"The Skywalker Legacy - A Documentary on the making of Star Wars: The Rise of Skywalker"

Bad guys are on these kind of weird motorcycle skidoo things. It's pretty good, mate. A bit swirly in places. Off-road. The trick, I think, is always to find some new kind of interesting angle.
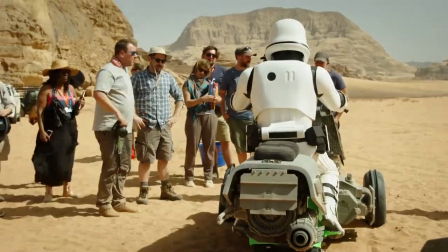(137:56)
That Niaz was the idea that these guys had jetpacks.
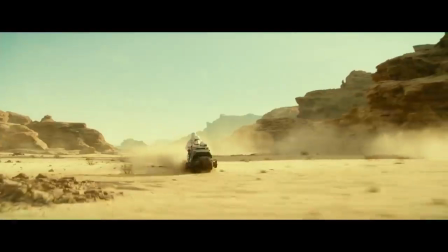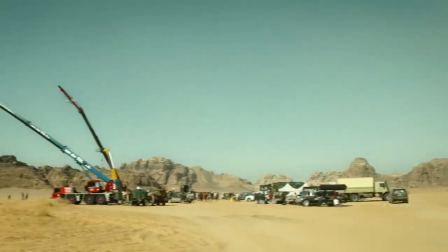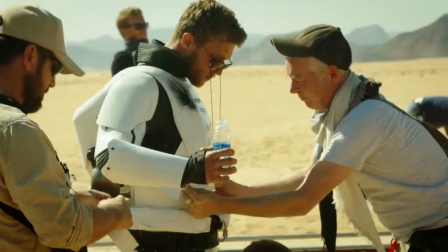(138:11)
Action! When we tested it in England, we did it 50 times, and then we came here and did it another 10, 15 times, and then we did it twice in costume, and then today we're doing it for real.
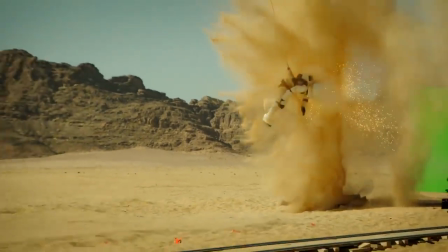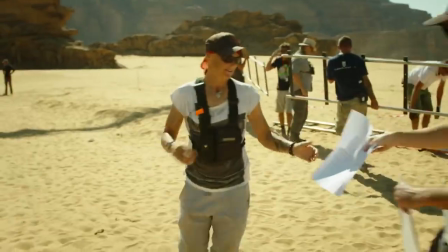(138:28)
Where the guys fly in the sky came out really, really good. Eunice and her team took a long time, and then Luke and Dom and those guys, you know, are doing the explosions.
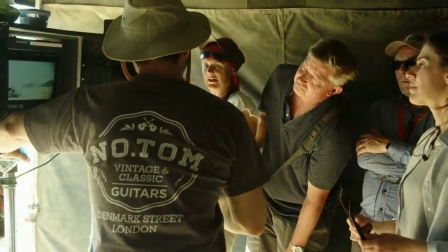(138:36)
You want it to be like, you want it to almost like spin. Yeah, like just a bit more violent.
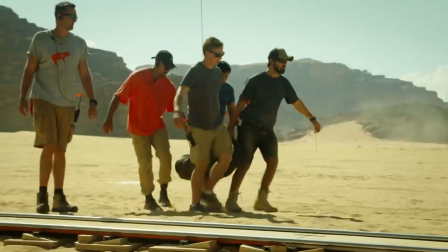(138:40)
On a lot of stunt action, your wire teams don't get the credit that they deserve as well.
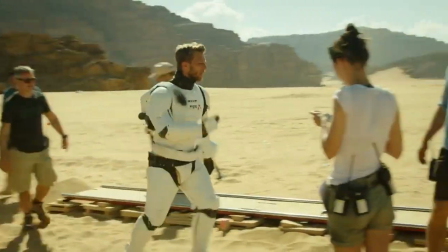(138:45)
Your performers do, because they're the ones that are rubbing the bruises the next day. Oh, I did a big gag on Star Wars and all that.
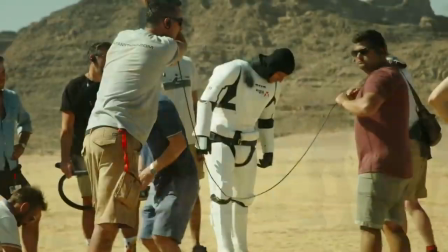(138:52)
And your wire guy's there, and he's like the one that the pressure's on, manipulating them and making them look great, and no one ever understands that as well.
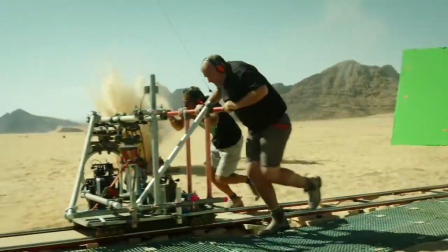(139:01)
The film industry is all about unsung heroes. There's a lot of work that goes on behind the scenes that people just don't appreciate.
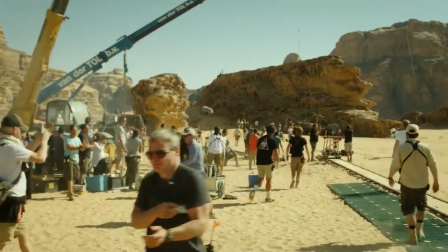(139:09)
It's a great team effort for everyone. If you ask Dominic, he will always say that it's a team effort, Vic. Every time I say anything to him, team effort, Vic, everything.
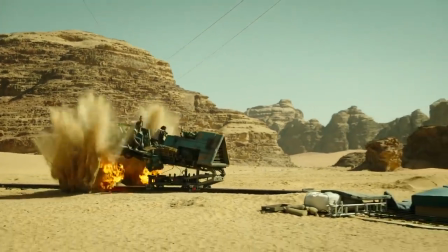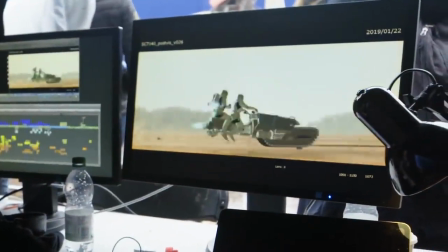(139:25)
3, 2, 1, action. We're like this close to locking the speeder chase.
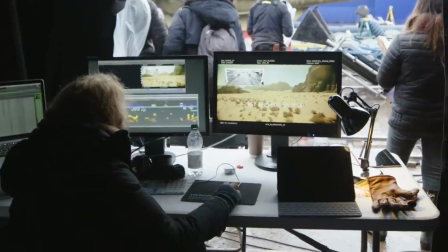(139:29)
Every shot in this is a visual effect, so we will be well ahead of the game if we can get this to ILM.
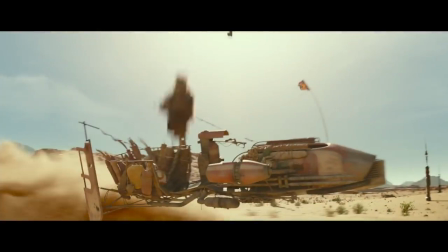(139:38)
When you start to see the plates coming back and you realize that all the work was worth it, you know, the setup work, we got some really super dynamic close-up shots.
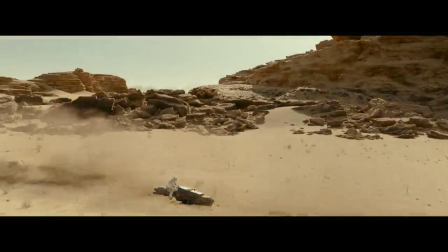(139:47)
And then they start giving us post-viz, which puts the backgrounds in, and then we refine it, start putting sound and music, and it'll really come to life.
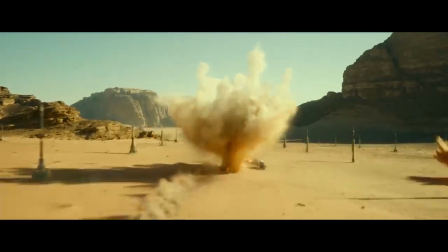(139:57)
Instead of me and JJ just sitting here going, and then he goes, woo, woo, woo, woo, woo, and then falls down, or there's an explosion.
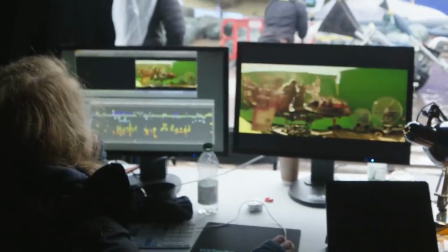(140:04)
I mean, there's tons more work to do, but it's so amazing when you just start to see it work.
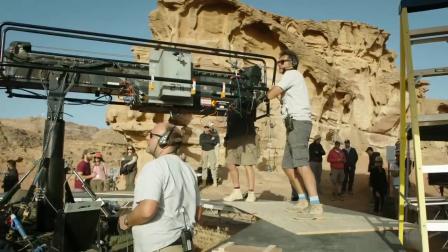(140:12)
The job, I think, that we all have is to make it invisible.
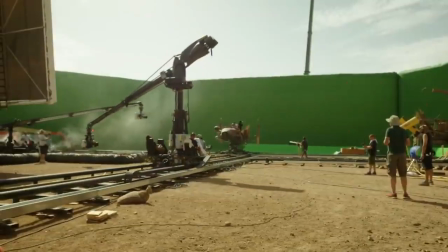(140:16)
So the design of it and the construction of it and the stunts of it, and obviously the special effects work is incredible, and all the visual effects work, that if everyone does their job right, including the actors, including myself, no one thinks that any of this took place.
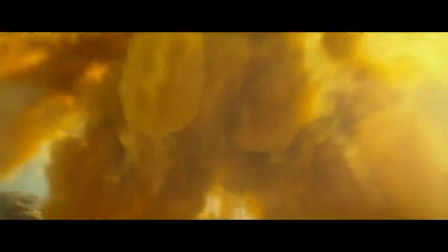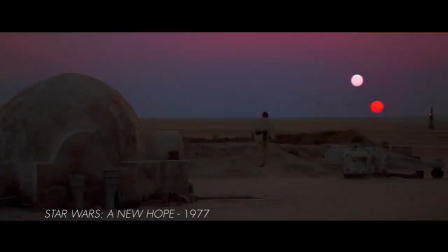(140:41)
obviously there's been a track record of deserts being used in the Star Wars movies to date.
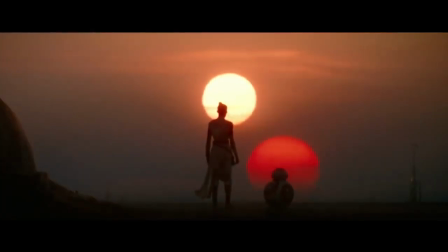(140:46)
And I think it's a lovely sort of hearkening back to that history. So scene 54 is the reveal of the festival.
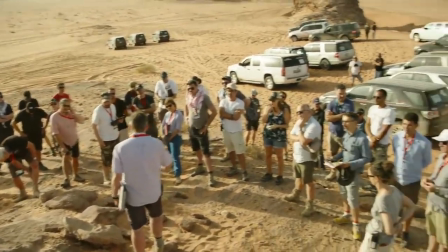(140:53)
And then we find our friends, there's a CG Falcon behind them. And we come around the corner with our friends walking.
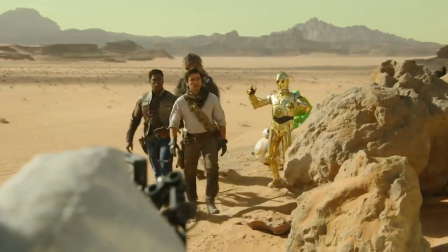(140:58)
We come around here and we reveal 500,000 Aki-Akis in the big festival there.
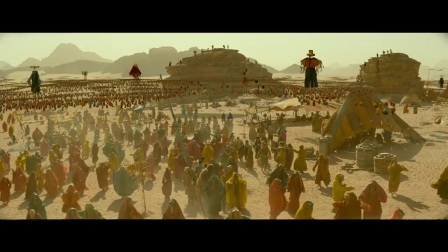(141:05)
JJ really wanted to set a world for our character Rey to really see for the first time, a world full of laughter and life and celebration.
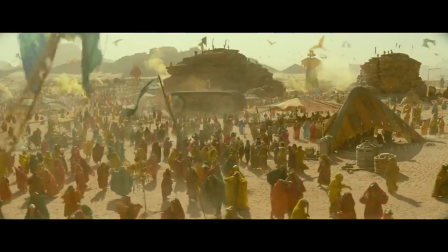(141:13)
So Jordan provided that feeling of a planet worth saving, of a life that was enjoyable to live.
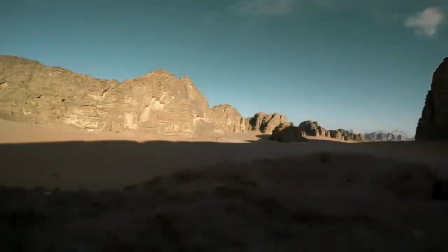One of the things that first attracted us to Jordan was the kind of otherworldly quality of the landscape here.
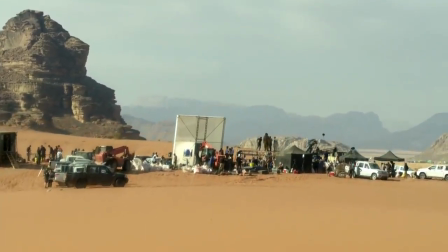(141:35)
The rock formations set in vast tracts of desert give you enormous scale. Wadi Rum is magical. There's no competition to that. It even still blows our mind, even as locals, to come here.